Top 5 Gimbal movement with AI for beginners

In this tutorial I'm going to show you the five gimbal shots that are going to make all your videos epic.
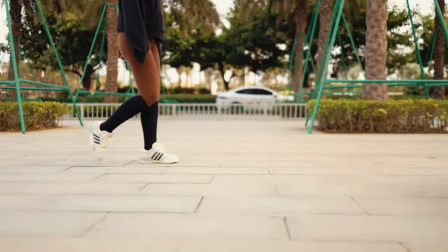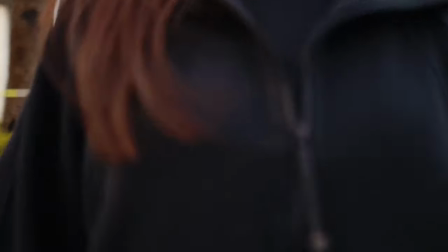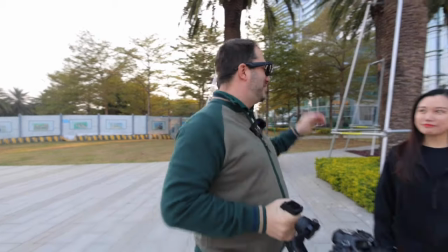0:16 We're going to start easy and work our way up. Our model Sunny is in place and we're going to begin with a dolly.
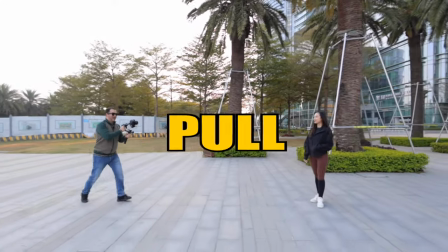0:23 You can either pull, like I'm doing right now, or push.
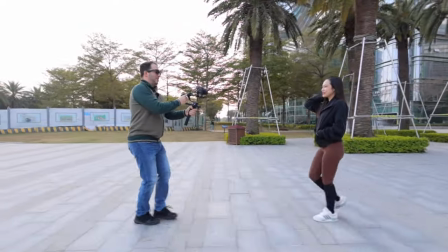0:31 Now the dolly is very cool for tracking subjects, like in this case I'm tracking the model. Same as before, you can either pull or push.
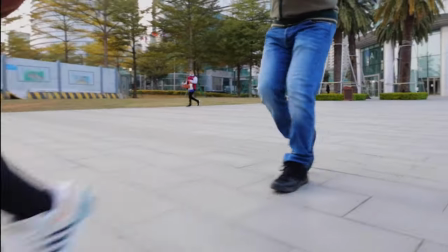0:39 Remember to walk with your legs bent, and gently on your feet.
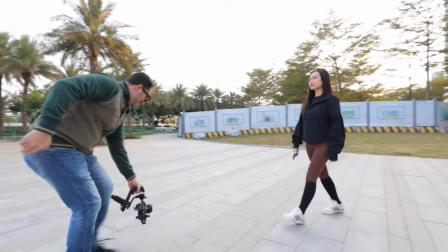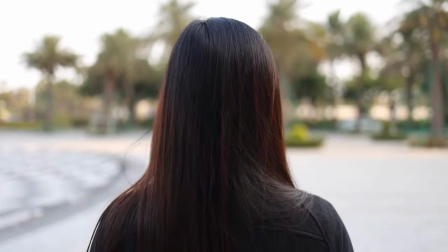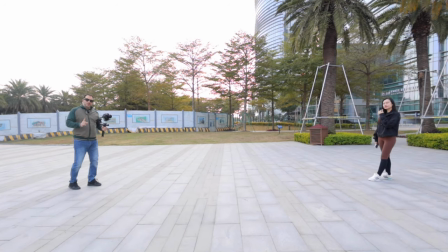0:57 You can also combine both push and pull for a very epic transition.
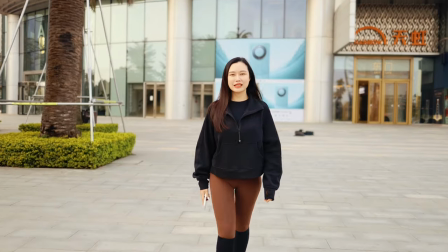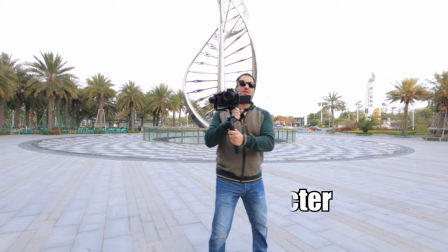1:10 Next is the slider. In this we're gonna move side to side, and this is good for revealing characters. In this shot, we're gonna slide the character out of the frame to reveal the background.
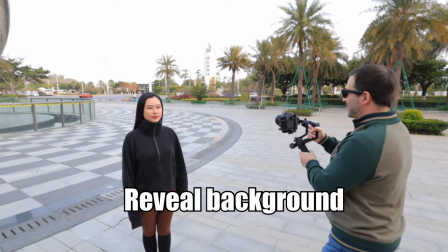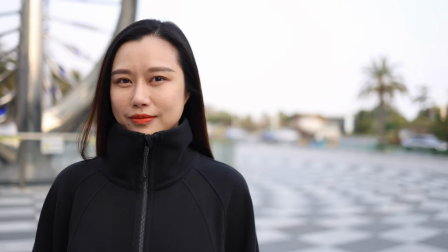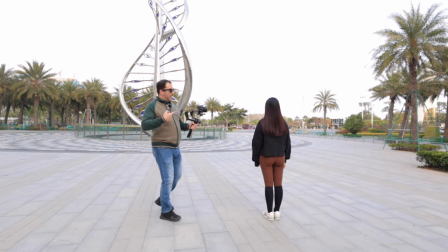1:32 Same as the dolly, with the slider you can track your subject after walking. In the FeiyuTech SCORP 2, you can hold the trigger to enter lock mode. Now, you're ready to go. One, two, three, let's go!
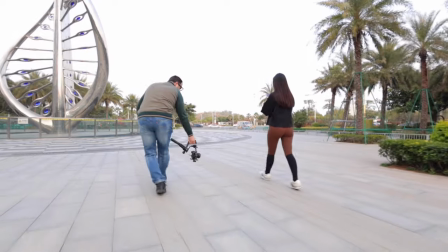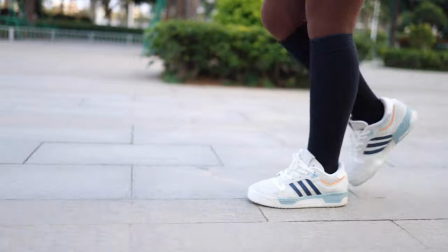You can also use a sliding movement side to side for transitions.
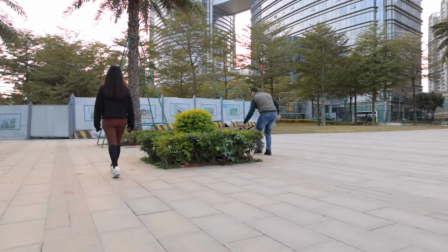1:59 In this case, as I'm tracking the model, I'm gonna go behind the bushes, completely blocking the frame and starting your next shot by blocking the frame and sliding into your subject.
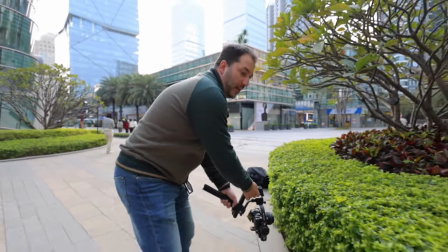2:09 Okay, go!
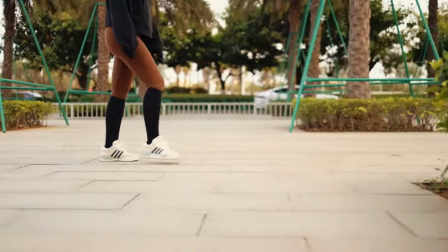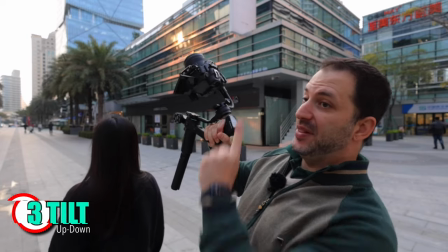2:16 Next is the tilt. You can start with your camera pointing up and tilt down. This is good for revealing your characters. You can also start with your camera pointing up and reveal your characters little by little.
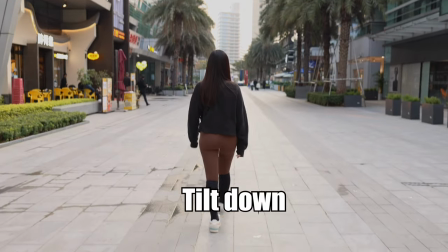You can also use this technique for a transition by having your camera pointing at the model as she comes towards you
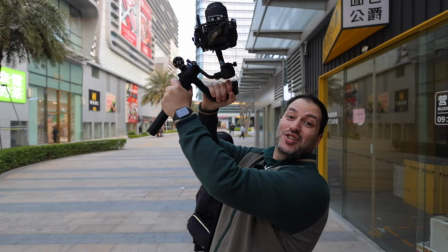2:43 and you point to the sky. and start your next shot pointing at the sky and tilting down into your subject
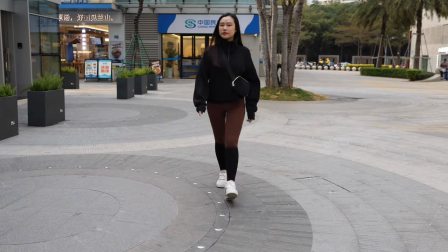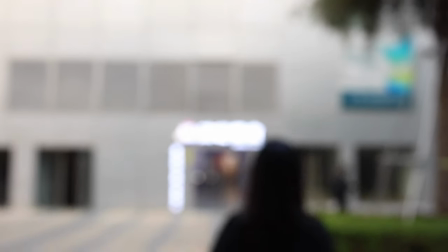before i show you the next moves i want to take opportunity to thank feiyu tech for sponsoring this video they did not pay me neither they told me what to say but they did send me these two awesome gimbals that make this video possible scorp 2 and the scorp mini 2 from feiyu
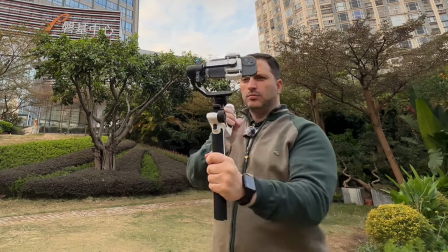3:17 tech they have a very unique design and with some features that you won't see anywhere else Both of these have this very cool design with this handle that makes it look like a scorpion Hey,
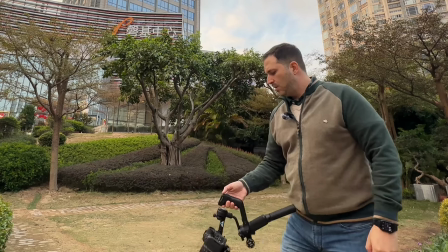3:28 the name's Corp, but they didn't come up with this design just because it looks good It's actually very good for holding it for long periods of time since you can
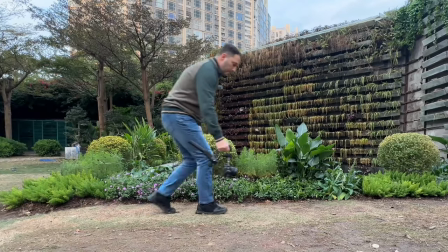3:37 use two hands and it's very practical for low-angle shots I love the LCD touchscreen is something again that you don't see in
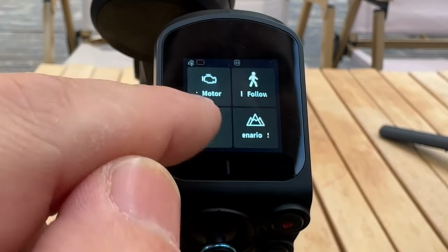3:45 many other gimbos especially at the price of the Scorp Mini 2, makes it a lot more easy to control all the settings without having to go into the app.
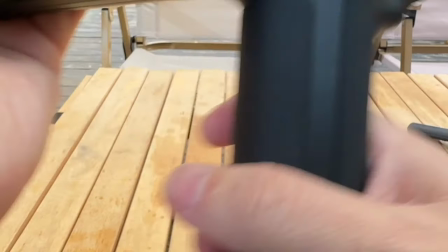3:54 Another cool thing about these Kimballs is that they have a lot of spot-ons, so you can very quickly access different settings on the fly. But what really separates this Kimball from the rest is the AI.